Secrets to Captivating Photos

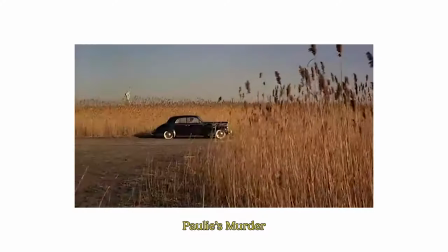0:00 Hey, I'm Ollie. Keep watching and I'll show you three ways how this scene from Godfather Part 1 improves your photography on a visual level,
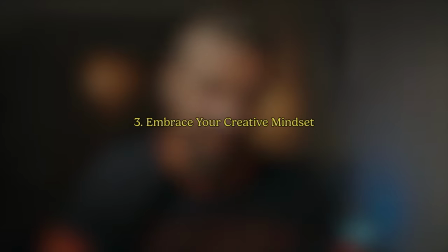0:08 on a storytelling level, and on a psychological or a mindset type level.
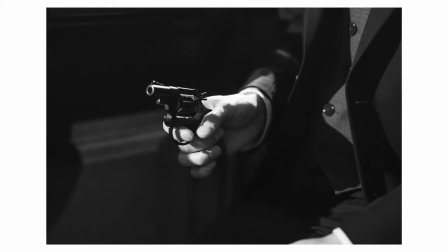0:13 And as a bonus, I'll tell you what cannoli and guns have to do with the legendary photographer Sally Mann. Now, if you implement one of these three points, your photography is just going to improve guaranteed. But if you implement all three consistently, It's going to add a depth to your photos and change your photography in a big way. So let's get started with point number one. I'll play the whole scene for you when I get into point number two and storytelling in your photography.
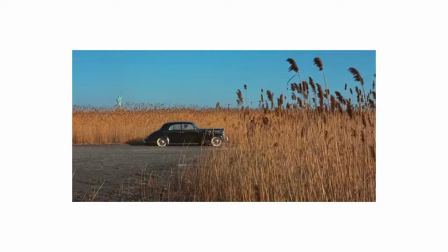0:36 But first let's take apart the opening frame as a still image. Alright, so you don't have to have a master's degree in photography to realize that the cinematographer put a lot of intent and decision making when he put together the composition of this scene. Let's walk through at least seven of these decisions right now. 1. The nose of the car is dead center.
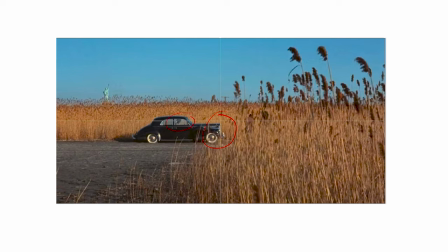0:55 Also, the man of the hour in the driver's seat, he is also dead center on the horizontal plane. 2. Let's apply the rule of thirds for further context. Check out the maze field on the farther side of the road. There's more centering going on when you notice how it's evenly spaced between the horizontal lines.
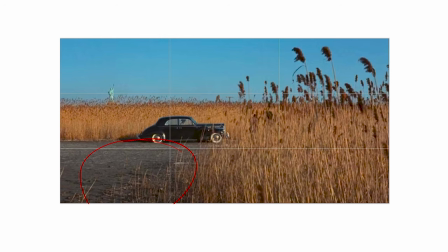1:13 3. If you take a look at the grey road on the bottom left, which has these small few maze stalks, how it corresponds to the sky on the top right, which is also tinged by a few larger maze stalks, it brings a form of symmetry into the diagonal plane. Now since we're talking about diagonals, let's get straight into point number four.
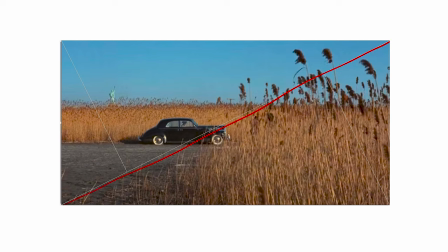1:31 Can you see the way the maze nearer to the camera draws a diagonal line from the bottom left to the top right? There's more division going on and I'll get back to this in point number seven. Number five. If you cross that diagonal line of maze with the horizontal line of maze behind the car,
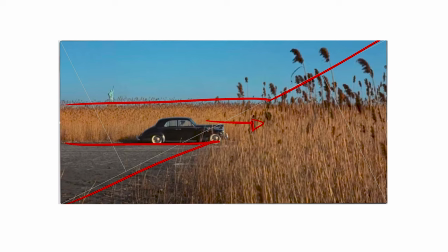1:47 you kind of get a sleeve which you could slide the car into, hiding what would eventually happen in this car. I'm sure you can see a lot more line action going on here, and you and I could go on all day simply because of how these elements have been placed within the frame. But let's forget about the lines for now and talk about point number six, depth. The image is given depth through the layering of the different elements in the screen.
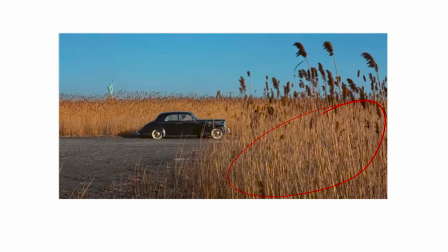2:10 The first layer being the maze stalks in the foreground, and the second being the street leading up to the car. The third is the car itself which is a sharp contrast in color to the next layer which is more maze which then leads on to the final layer being the sky and the statue of liberty. All of these being relatively known masses giving us an idea of the distance and the scale of the scene.
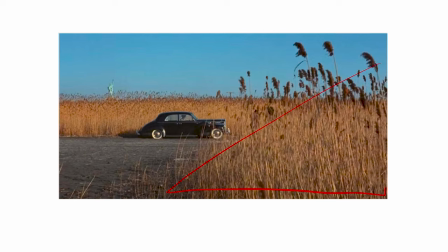2:32 And finally number seven. What is interesting here is the smallest element the 30 or 40 maze stalks in the foreground to the right of the scene end up taking the most amount of space within the frame and they just absolutely dwarf the car and the car in relation makes the statue of liberty seem so small it could fit in the trunk of the car now there are two things that make this work and the first is the foreground element which is generally left out most of the time we'll just have a subject and then something big far away with this foreground element added we're adding to the sense of depth the second is the visual order in which the elements are placed in the frame it's a diagonal line from the bottom right to the top left from the
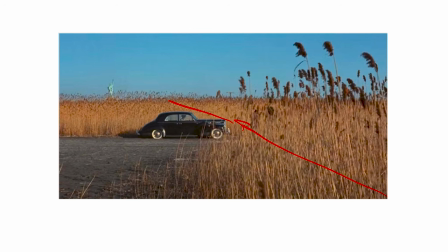3:09 maze in the bottom right which then leads the car in the center which then leads to the statue of liberty which then leads the sky and this diagonal line ends up crossing the diagonal line of the maze i mentioned to you earlier in point number four x marks the spot basically visually there's so much to learn here and the exercise will be for you and i to go and pick a scene visualize the different lines and symmetries in that scene and then recreate your own version. Make photos with different elements like this on a consistent basis and you end up marrying the science of photography with the art of photography to create, well,
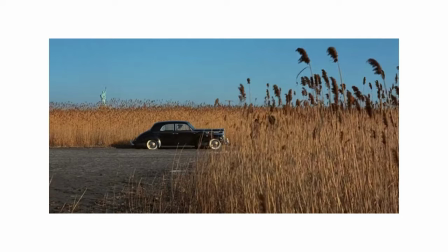3:43 something just damn beautiful. Alright, now who do we attribute all these compositional choices to?
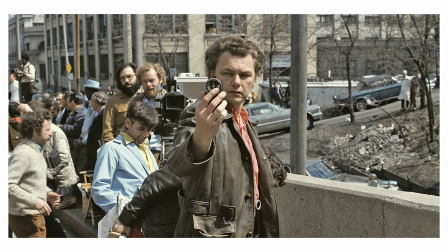3:49 Is it the cinematographer Gordon Willis or is it the camera operator Michael Chapman?
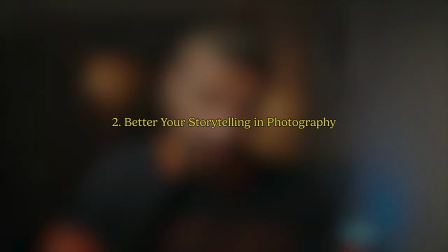3:54 We don't know. Doesn't matter. Hats off to them both. Let's get on to point number two, how this scene can improve your storytelling ability in photography. And for this though, let's play the scene first. You know, bit of a spoiler if you've never seen The Godfather but it's not one that's detrimental to the movie.